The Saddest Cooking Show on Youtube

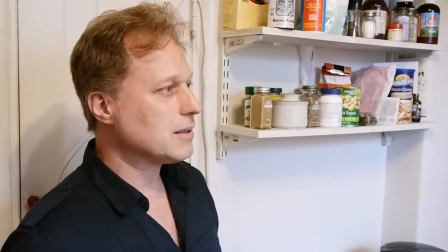(8:09) I don't want any part of it to look amateurish.
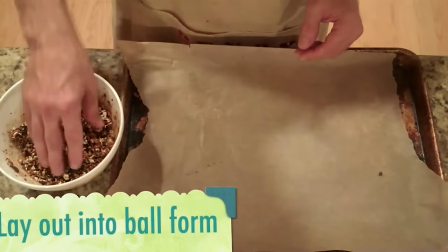(8:13)
There's so many funny little editing details everywhere you look, like how the lower third pop-ups will often repeat his strange, specific phrasing.
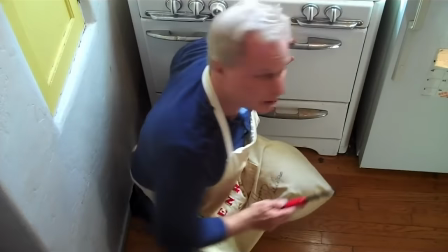(8:19)
All of the technical aspects of the show are just so wonky. The camera work is all over the place.
I don't have a tripod, but I can use, uh, I have shelves here.
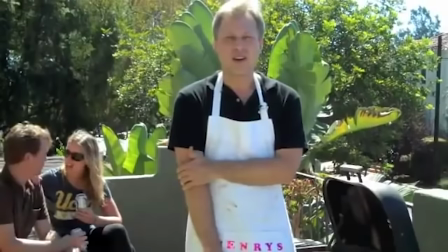(8:27)
Full of strange, awkward angles and bad lighting. The sound is often too quiet or blown out, and he often won't account for the loudness of his appliances when he's talking, which made me laugh every time.
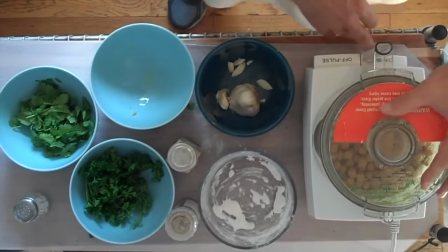(8:36) So the next day when the guy goes to pick up his cake, he notices...
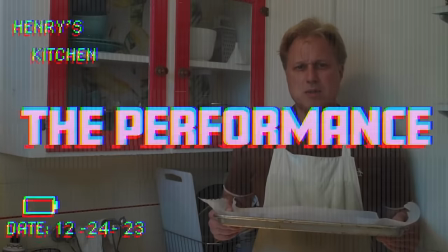(8:42)
But of course, none of this would have the personal context that allows it to be so damn funny if it weren't for how hilarious the acting style is.
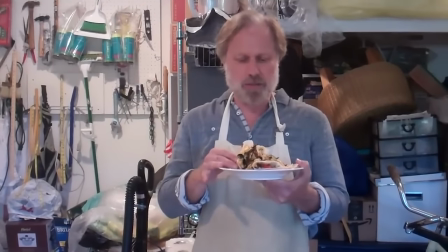(8:48)
The character is extremely awkward and speaks in such a dry, timid way. Awkward is the magic word, really.
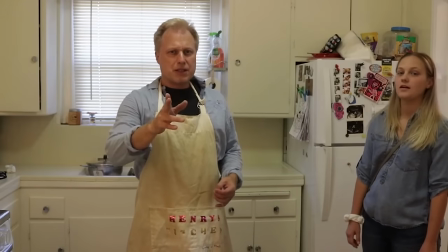(8:53)
It's one of the most awkward performances I've ever seen, and I mean that in the best way possible.
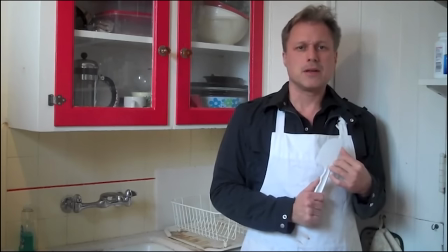(8:57) Hello, and welcome to Henry's Kitchen, where today we're going to be making... It's my birthday, so today we're going to be making Henry's birthday pork chop with broccoli rabe pea stew and a honey ricotta cheesecake,
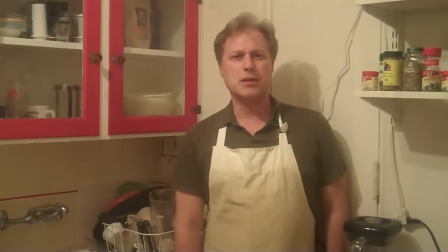(9:16) for one.
He's constantly alternating between this weird formal facade, and then just throwing in casual swearing that feels so weirdly out of place.
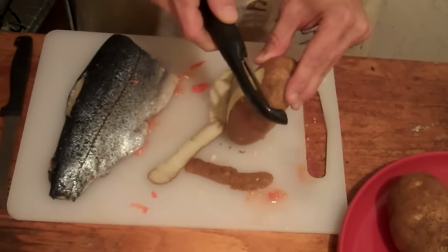(9:23) Don't let the sleek design fool you. This is probably the baddest piece of equipment in your whole fucking kitchen.
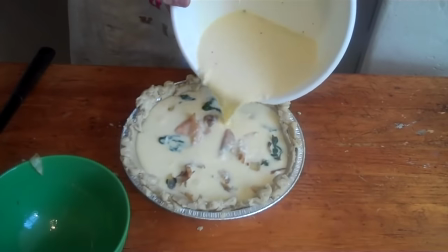(9:28) And then we're gonna pour over this other shit.
It gives the sense that in these moments, his care just lapses completely.
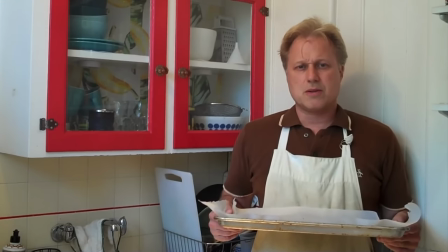(9:35) Okay, guys. Enough of this shit. Let's put these pupusas on the griddle.
At times, he actually seems like he might be legitimately crazy, because he swings from these long,
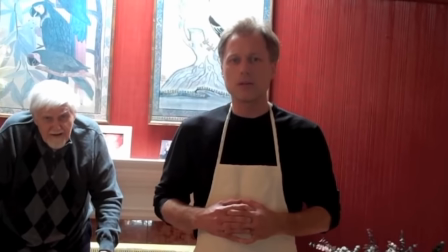(9:44)
uninteresting explanations of the food he's cooking to these really strange and dark anecdotes that have no connection to what he's doing.
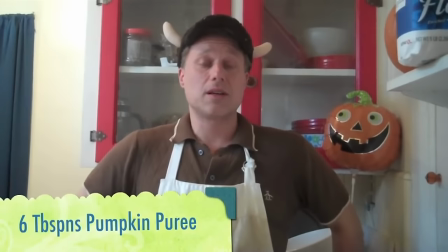(9:50) Stepchildren are often abused or sometimes even abandoned.
He'll go on about the origins of whatever dish he's cooking in the most uncharismatic way imaginable.
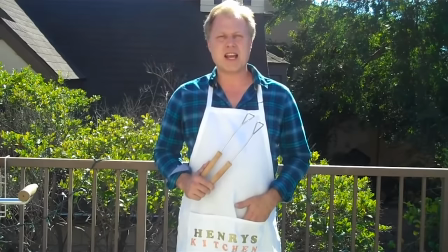(9:57) The modern chicken as we know it today is actually a descendant of the red jungle fowl. Hybrids along with the great jungle fowl first raised thousands of years ago in the northern parts of the Indian subcontinent.
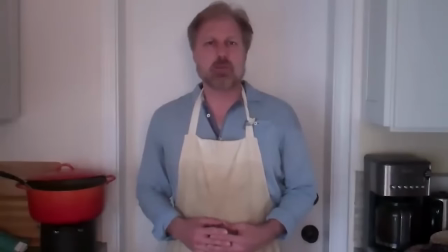(10:10)
It's always these hilarious facts that would sound like total bullshit, but are all the same so uninteresting that you wouldn't really bother to look them up.
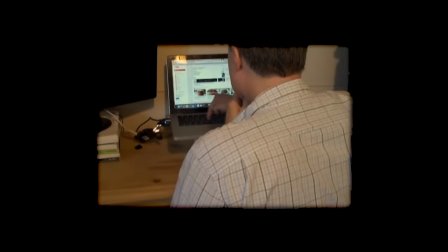(10:17) What I'll do is I'll go to Wikipedia and try to find out what the actual terms mean.
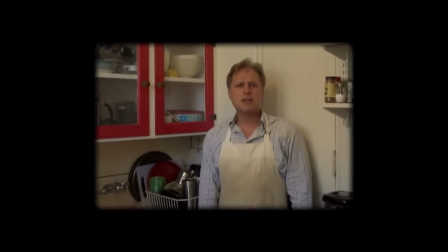(10:22) The scotch egg claims to have been invented by the London department store Fortnum & Mason in 1732, but was most likely inspired by the Moghole dish Nargisi Kofta Narcissus meatballs.
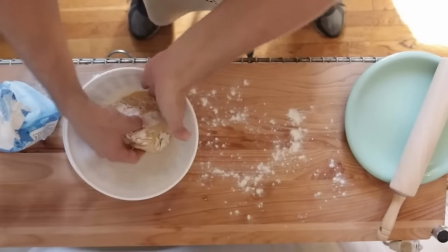(10:39)
Then, as he's struggling with some piece of equipment or doing some task in a strange way, he'll throw out these bizarre tidbits that catch you off guard and leave you wondering if he's okay.
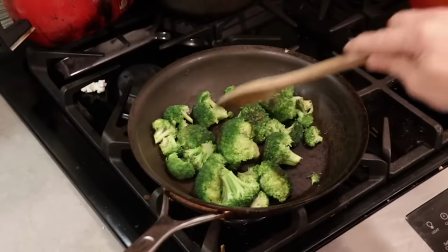(10:47) According to the World Health Organization, more than 200 Canadian men die each year trying to pee over the side of their boat while they're intoxicated.
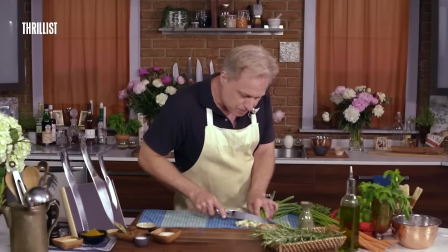(10:54)
But the attitude that makes me laugh most in all of this is the way he tries to make what he's doing sound so much more important or difficult.
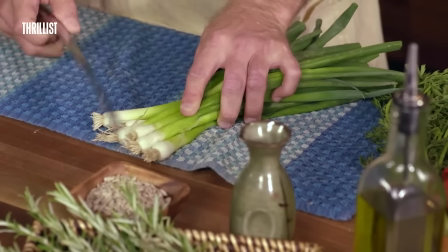(10:59)
If he's doing something simple that literally anyone could figure out, he'll use these words or describe things in ways that suggest some sort of special expertise where absolutely none is needed.
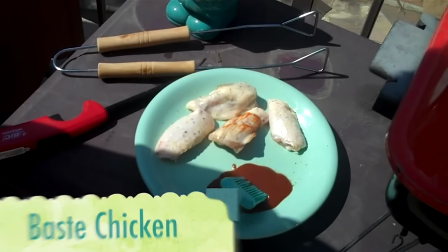(11:07) Basting is a pretty straightforward process.
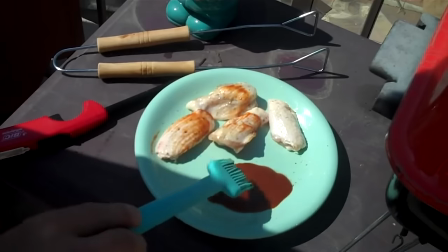(11:11) You just basically dip your brush in some barbecue sauce and literally just start basting it.
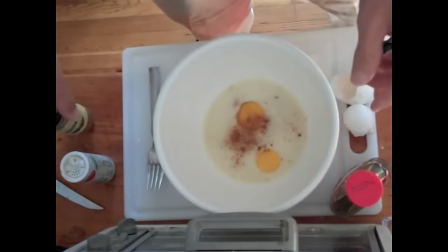(11:17) You could put other stuff in there as you get better at it.
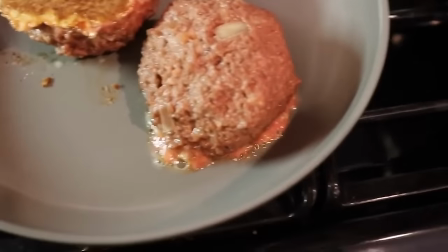(11:20) And while we bring that to a boil, let's just flip our meatballs over using a basic flipping technique.
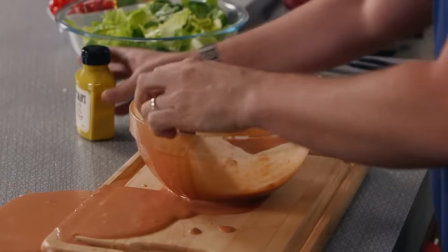(11:27) You know, it's just like anything else. You got to put in your 10,000 hours.
In this way, I couldn't escape the comparison to another culinary comedy show that I adore, Tim's Kitchen Tips.
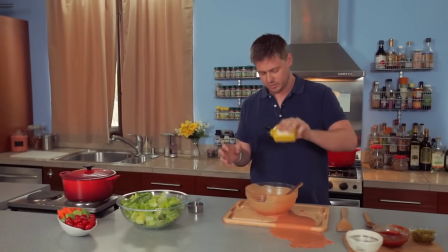(11:36)
I know Henry's Kitchen came first and is the more fleshed-out version of a somewhat similar concept, but one of my favorite parts of both shows is this constant over-explanation of simple things.
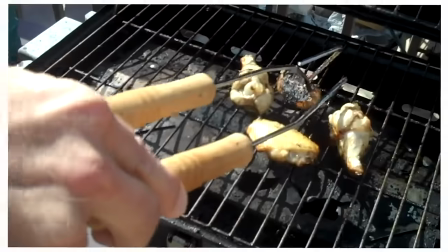(11:44)
But as you keep watching Henry's Kitchen, it becomes a little more interesting than all of that. Henry can't cook. He does things in strange ways.
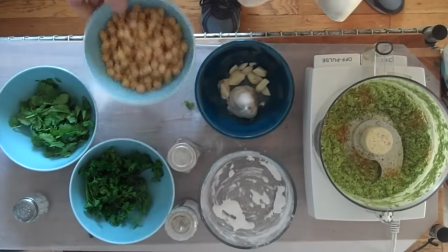(11:50)
He pronounces things wrong.
Some coming. Add the Barganzos. Brad Brangon.
His editing is atrocious.
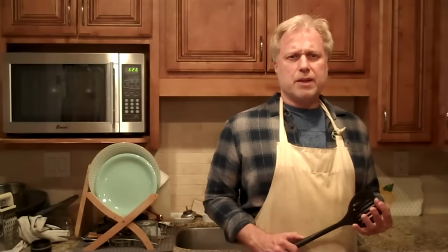(11:56)
He swears randomly.
Fuck.
Tells little strange stories out of nowhere. But where the joke goes deeper is how it lets you in little by little on why.
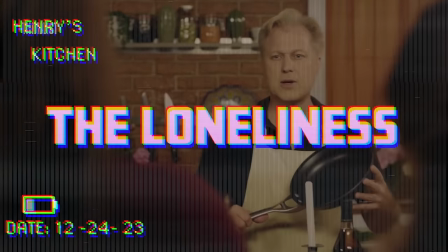(12:02)
We start to see who Henry is behind the recipes.
If you have a really good sauté pan, you don't need somebody to share your life with.
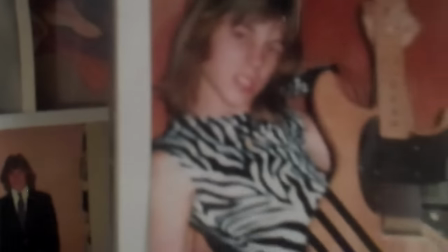(12:09)
It's revealed that Henry started this cooking show at his lowest point, in a deep depression after a breakup in a bender.
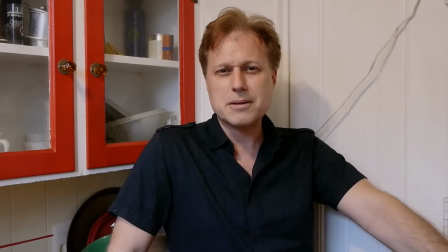(12:14) I was going through a particularly bad breakup at the time.